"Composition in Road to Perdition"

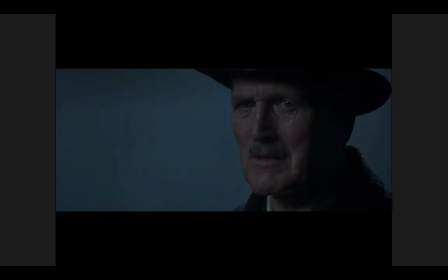289s I'm glad it's you.
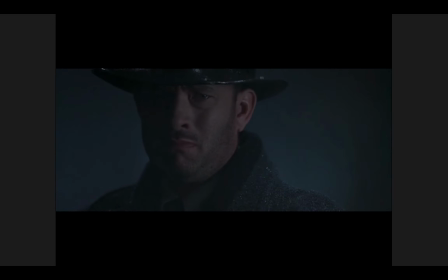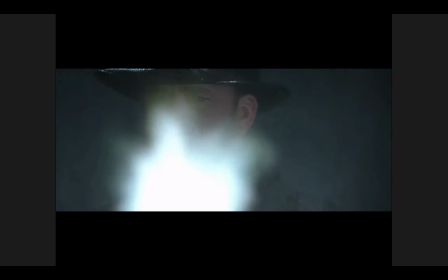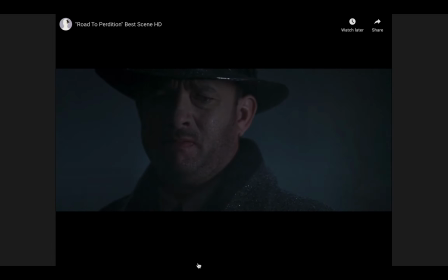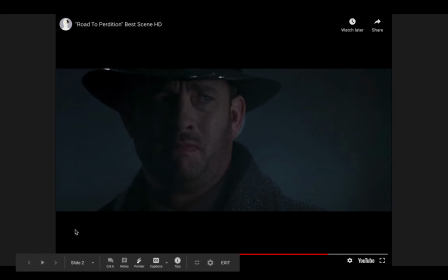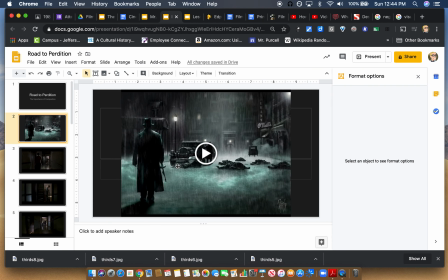333s
Okay, let me just do something real quick here. I need to change the size of this.
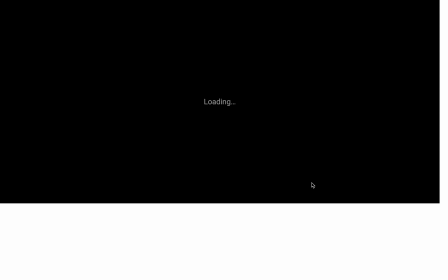344s
Okay. All right, let's watch that again.
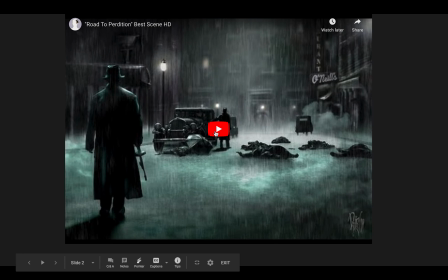348s
And I'm going to talk about what we're seeing here visually in terms of cinematography.
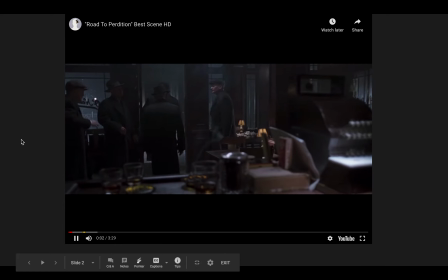353s
Yeah. And I'll wait until they get out into the street. It's really when the good part of the scene starts.
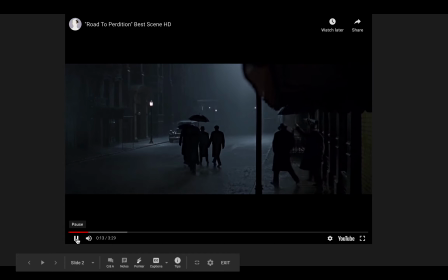363s
Okay. So one of the first things I guess I notice here is that we've got an extreme long shot, almost like an establishing shot.
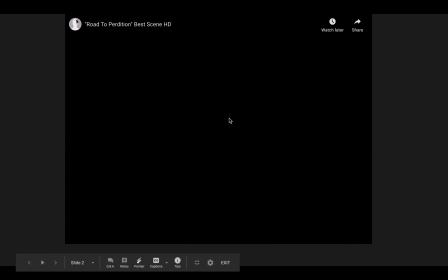374s
Whoops, let's go back. Let's do that again.
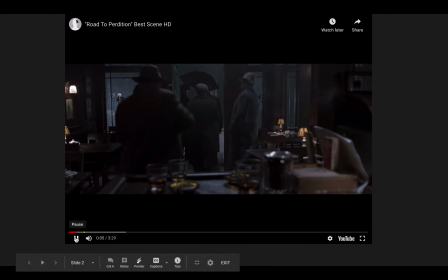380s
And I'm gonna. This might continue to happen as I try to play and pause throughout this.
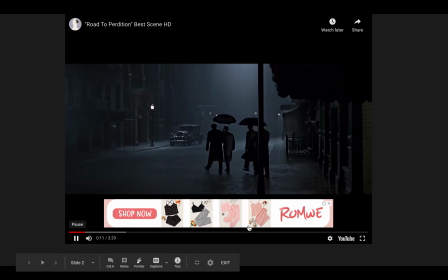386s
But okay, so we have an extreme long shot, which essentially is just locating our characters, establishing the scene of action here.
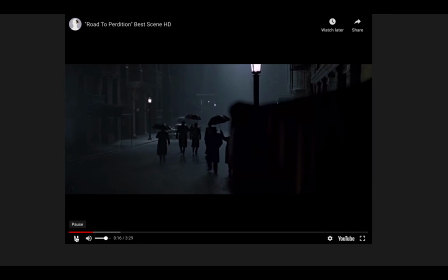392s
But also we get this really slow camera movement. I guess we would call this a crane shot or boom shot, as the camera moves upwards
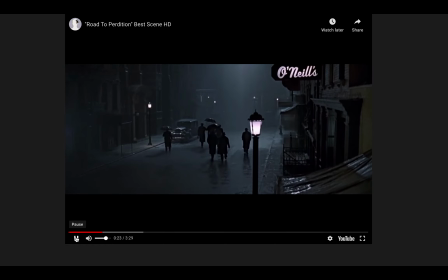400s
to again almost remove us from the action and place us
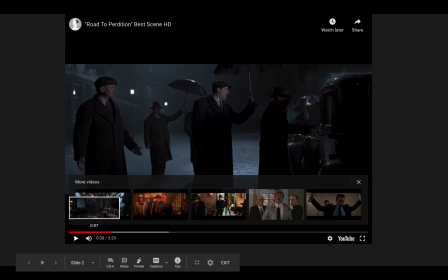407s
establish the scene. Okay, now we get this, what I guess would be a full shot or master shot here
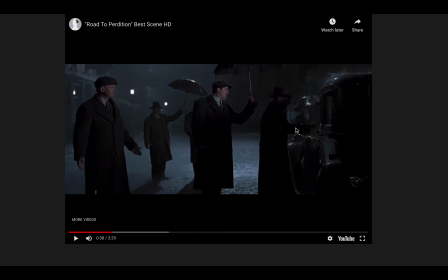415s
of John Rooney here approaching the car, and he's surrounded by his bodyguards or henchmen, and so there's great visual balance here. We have the visual weight here of the car,
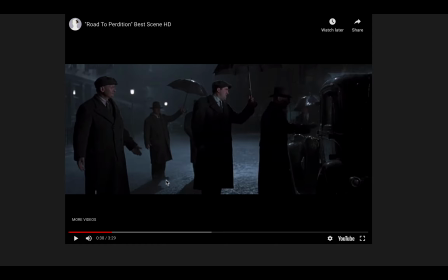432s
and then of course the visual weight here of his bodyguards.
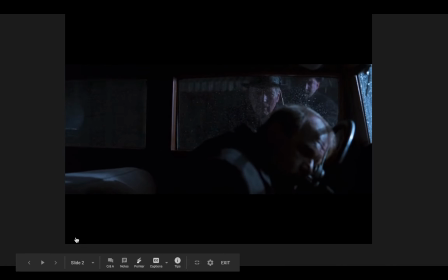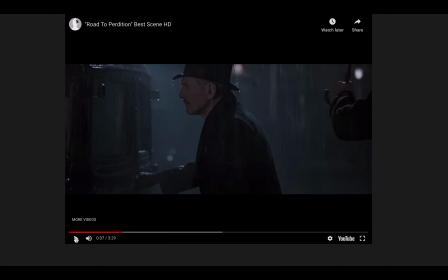444s
Okay, now we get this medium close-up of Rooney, or medium shot, kind of somewhere between those, of John Rooney, and notice here that he is now kind of all by himself in this frame.
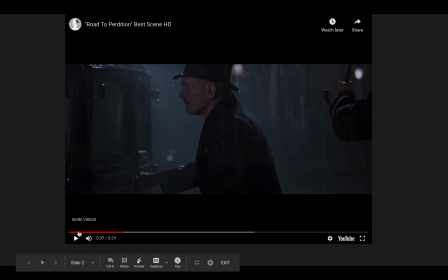461s
Okay? His closest bodyguard pulls out of the frame. There it is. Okay, so the camera here is telling us what's important. Okay, it's focusing on what's important and it's directing our attention to what's most meaningful in this scene, which is Rooney's
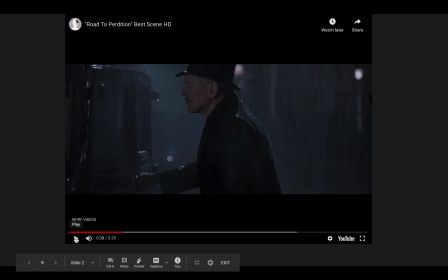482s
process of realizing what's going on. Okay, he's just seen that his driver is dead, and so it's a bit shocking and confusing and mysterious at first. But over the course of the scene, the reality of what's happening to him sinks in.
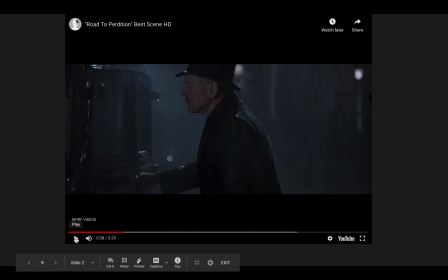496s
Okay, and this is really the first moment where that realization is beginning for him, and of course that's why he's centered in the frame. His eyes are of course in the upper third.
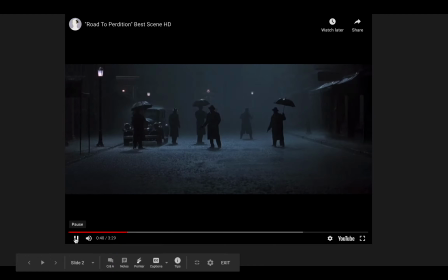Okay, this is another great example of balance.
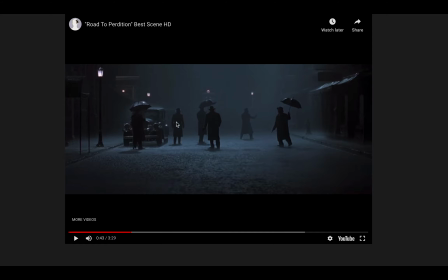521s
We get this extreme long shot again of Rooney and his bodyguards, who are kind of dispersed evenly across the center of our frame. We get these great lines. Look at the lines kind of pulling our attention all towards the center.
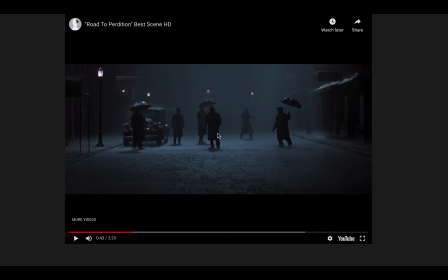536s
I'd say this is almost a symmetrical shot. The lines of the curbs, the lines of the roofs here on our buildings are all kind of drawing our attention
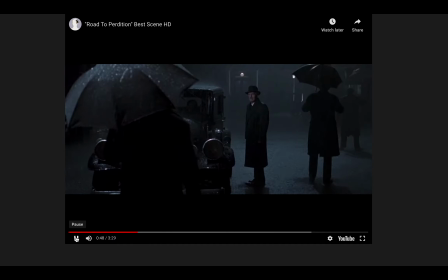549s
towards the center of the action. Again, oops.
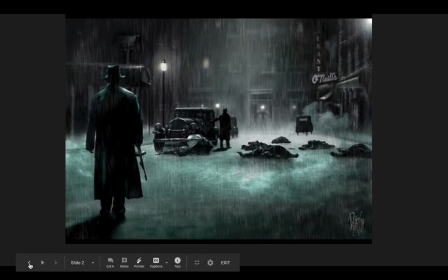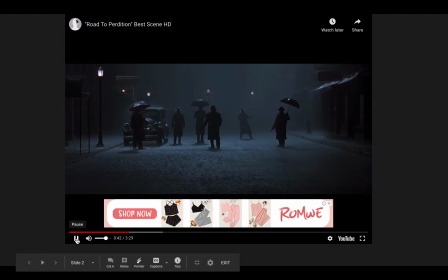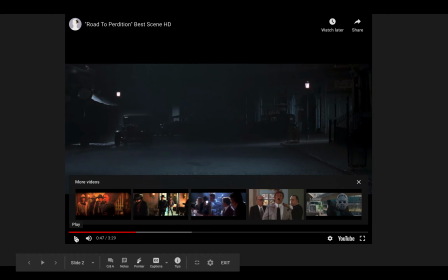563s
He looks out to the blackness, and again, our
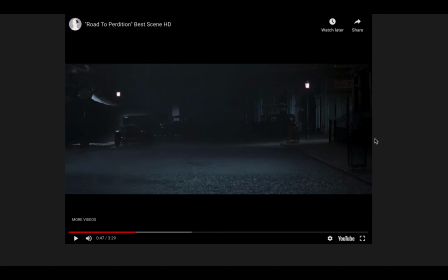569s
eyes again are drawn visually by these lines toward the center, but we don't see anything yet. Mike's there, but he's in the shadows, so we are we're looking for something, but we don't know where it's going to come from.
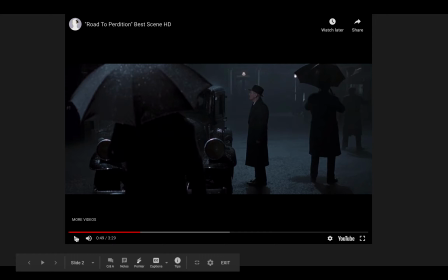587s
Okay, now pay attention here to the use of deep space composition. Okay, in the foreground we have one of his bodyguards. Okay, in the background here on the right we have another one of his bodyguards, and Rooney here is in the middle.
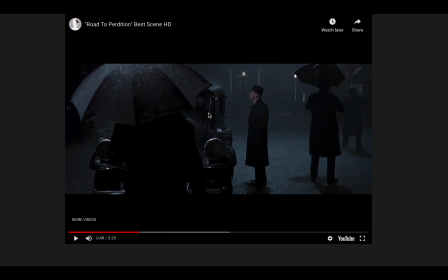603s
Okay, now notice too, we haven't talked about lighting yet, but we will next week. But the way that Rooney here, because he is not blocked by an umbrella nor in the shadows, our attention here is kind of drawn to his face.
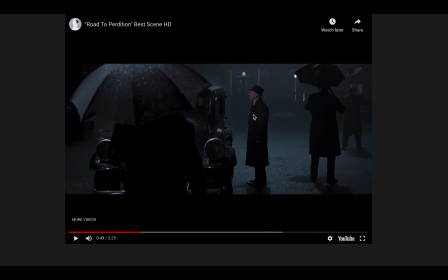619s
Okay, this is great. This is an example of the way that a cinematographer can achieve balance through light and through color. Because his face stands out against all of this blackness, our eyes are drawn to that. And also that's helped out too by this light that's right above him.
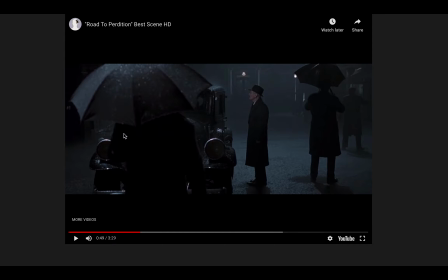639s
So visually, this light and his face stand in direct contrast to all of the other darkness, and that just helps this for the cinematographer to draw our attention to what matters here. Okay, but then watch what happens. The
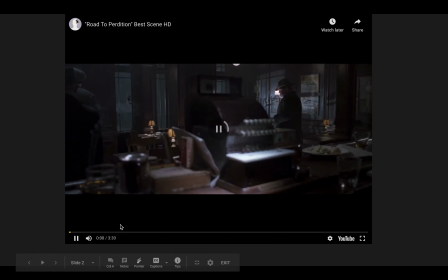659s
the bodyguard in the center is shot.
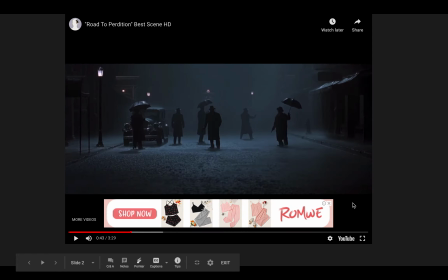667s
Sorry, guys.
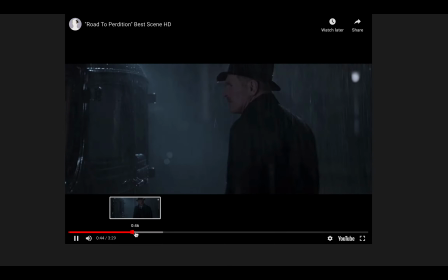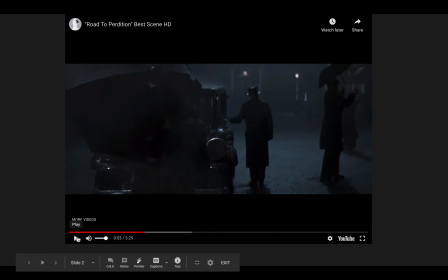677s
Okay, here we go. The bodyguard in the center is shot, but we don't see his face. Okay, the camera is still kind of focused on Rooney. All right.
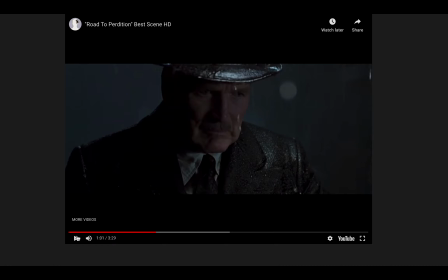693s
This is a very important use of the push-in. Okay. Push-ins are often used to suggest epiphany, a realization. Okay. The character, something finally dawns on the character. Okay. And so here we get this slight low angle looking up at Rooney's face.
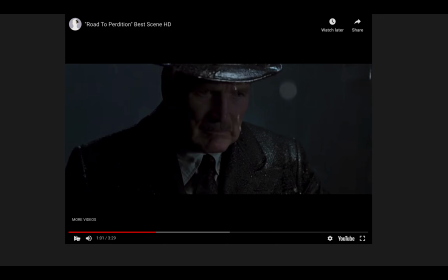710s
And it has to be a low angle because he's kind of looking down, and so we need to see his full expression here. But the camera pushes in slowly to a close-up on Rooney, and that push-in is telling us, is visually communicating to us that he is beginning to understand what's happening to him, who is there,
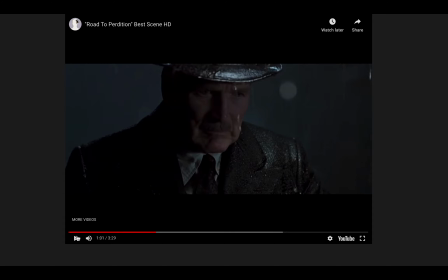728s
why his driver is dead, and who is shooting the gun. Okay? And also notice that he isn't turned around, he's not running, he's not looking for the gun. He is completely still in this frame. And so
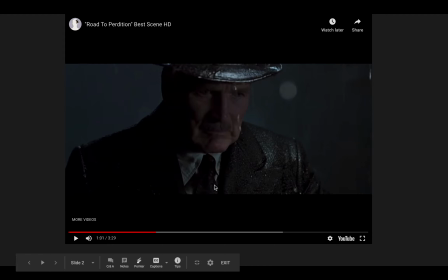746s
really the most important element of the story in this moment is what's happening in his mind. Okay.
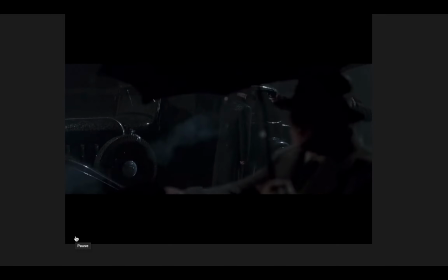755s
All right, now we get some important movement and use of deep space composition. The camera is this is kind of a truck shot.
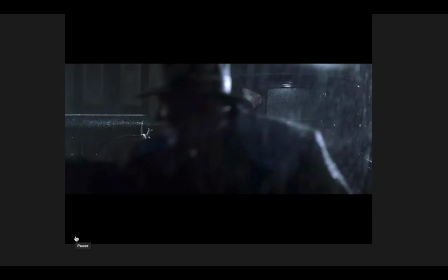762s
The camera is probably on a track moving
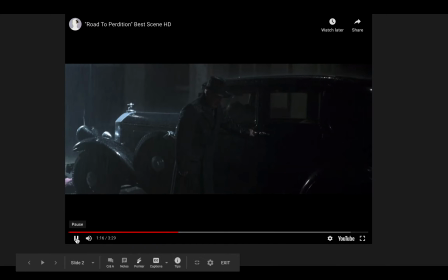767s
horizontally through this scene, and as it moves, I'm going to back up here so you can see it again. As it moves, each of Rooney's remaining bodyguards are taken down one by one.
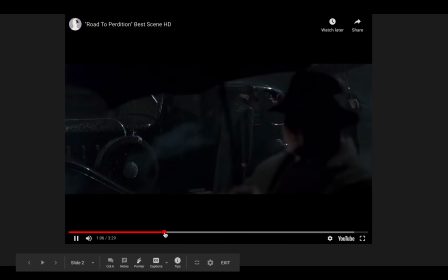780s
Okay? But look what happens. Let's watch that again. Look where the camera's fixed on.